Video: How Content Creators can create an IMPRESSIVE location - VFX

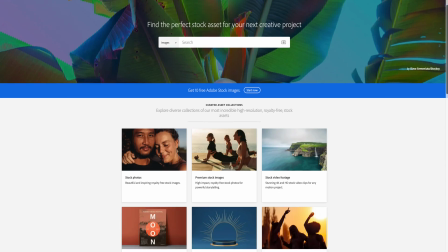(4:05)
Then there are also some paid sites such as Adobe Stock and Storyblocks.
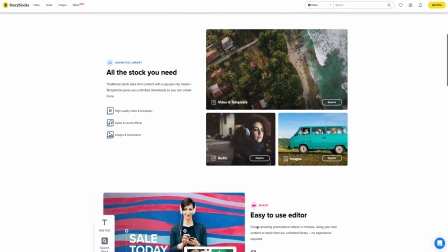(4:10)
Now, I will leave some of the links down below to some of those free and paid subscriptions. So once you have found your perfect set extensions or your stock photo, now it's time to put it all together into post. And so you can use whatever editing software that you like, either Final Cut Pro, Premiere Pro, or After Effects. And so in this particular demonstration, I'm going to use After Effects, but the principles are practically all the same. Some of the tools may be named differently, but overall, it's going to be the same technique that you're going to put things together to make it cohesive.
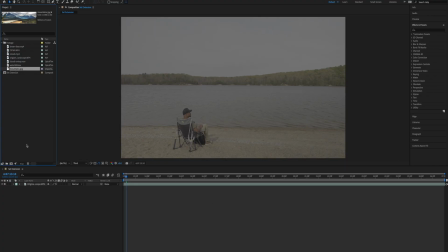(4:43)
So the first thing we want to do is find our set extension. In this case, is going to be the mountain, and we're going to drag it down into the timeline. And so once we have it into the timeline,
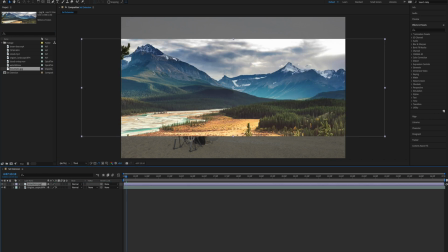(4:54)
we're going to have to figure out where we want to place this so that it fits into the composition. And so as you see, it's overlapping the video, but it's very hard to see. The first thing we'll do, we'll open up the layer within the mountains and go to our transform and turn
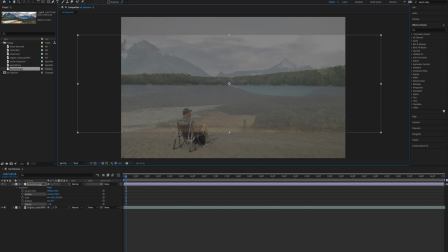(5:11)
down the opacity a bit so that we can see both the mountains as well as the actual video, or in this case the landscape, our initial image.
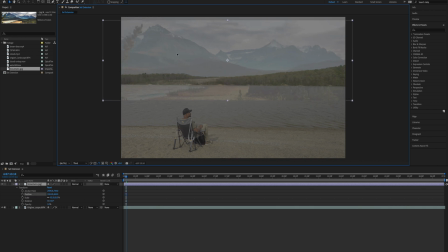(5:22)
So turning it down a bit, and now we can start to proceed to really figure out where we want to place this mountain. So this takes a little bit of finesse, trying to figure out exactly where we wanted to place it, because we wanted to make sure that it looks good within the composition. So the masking can be done whether you're in After Effects or in Final Cut Pro or in Premiere Pro. And so it's all about getting familiar with your tools that you're using to really get this effect to really sell, that it actually sits in. And so because the masking is going to be the biggest piece besides the color grading to get your set extensions to look like it's part of the actual scene.
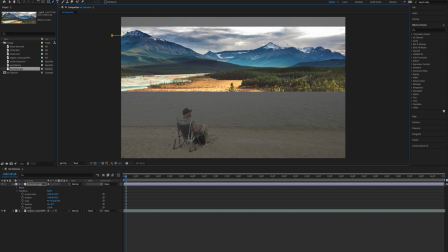(6:10)
So the next thing we need to do is start creating a mask. Now this mask is what is really going to sell this effect. And so we're going to cut out all the excess items that we don't need within this particular picture.
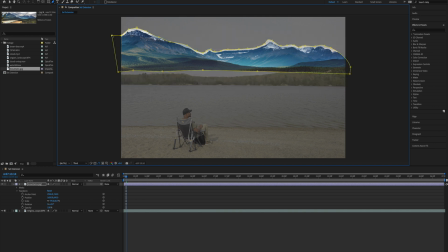(6:23)
And so we only want to focus on the top of the mountains and a little bit below of the green pastures within this image. And so we're going to cut this out and start doing some masking so that we can really sell this effect within the composition. So the masking does not have to be perfect. We just need to get a basic outline.
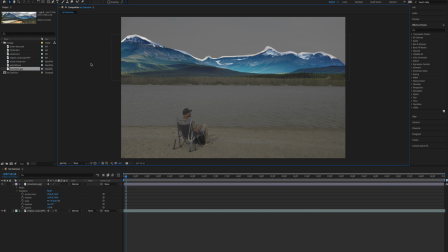(6:42)
And so what's really going to help us is we're going to go down into the feathering and feather off the edges so that it appears that it actually sits within the original video. So the masking can be done whether you're in After Effects or in Final Cut Pro or in Premiere Pro. And so it's all about getting familiar with your tools that you're using to really get this effect to really sell, that it actually sits in.
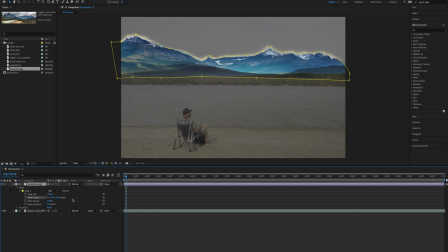(7:13)
And so because the masking is going to be the biggest piece besides the color grading to get your set extensions to look like it's part of the actual scene. So once we have our masking done, the next thing we're going to head over to the effects panel and drag over elementary color and start doing some color grading.
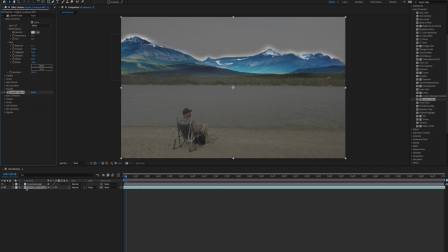(7:33)
Your color grading is exactly where it means we're going to match the color of the mountains to the original footage so that they appear that they belong to one another. Again, it's all about your creative style. How you color grade really depends on how you want to tell your story.
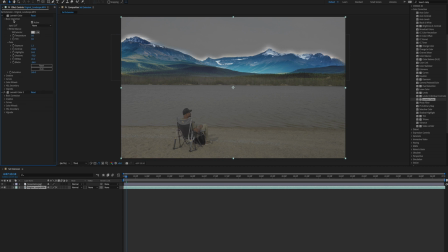(7:50)
But the biggest piece, the colors do need to match, closely related. Otherwise, it's going to appear that the mountains don't belong to the actual scene or whatever piece that you're putting into your image. When it comes to your set extensions, really the most important thing is a couple of things. One is going to be your masking, and two is going to be your placement of your composition so that your scene actually makes sense and is visible, pleasing to the eye.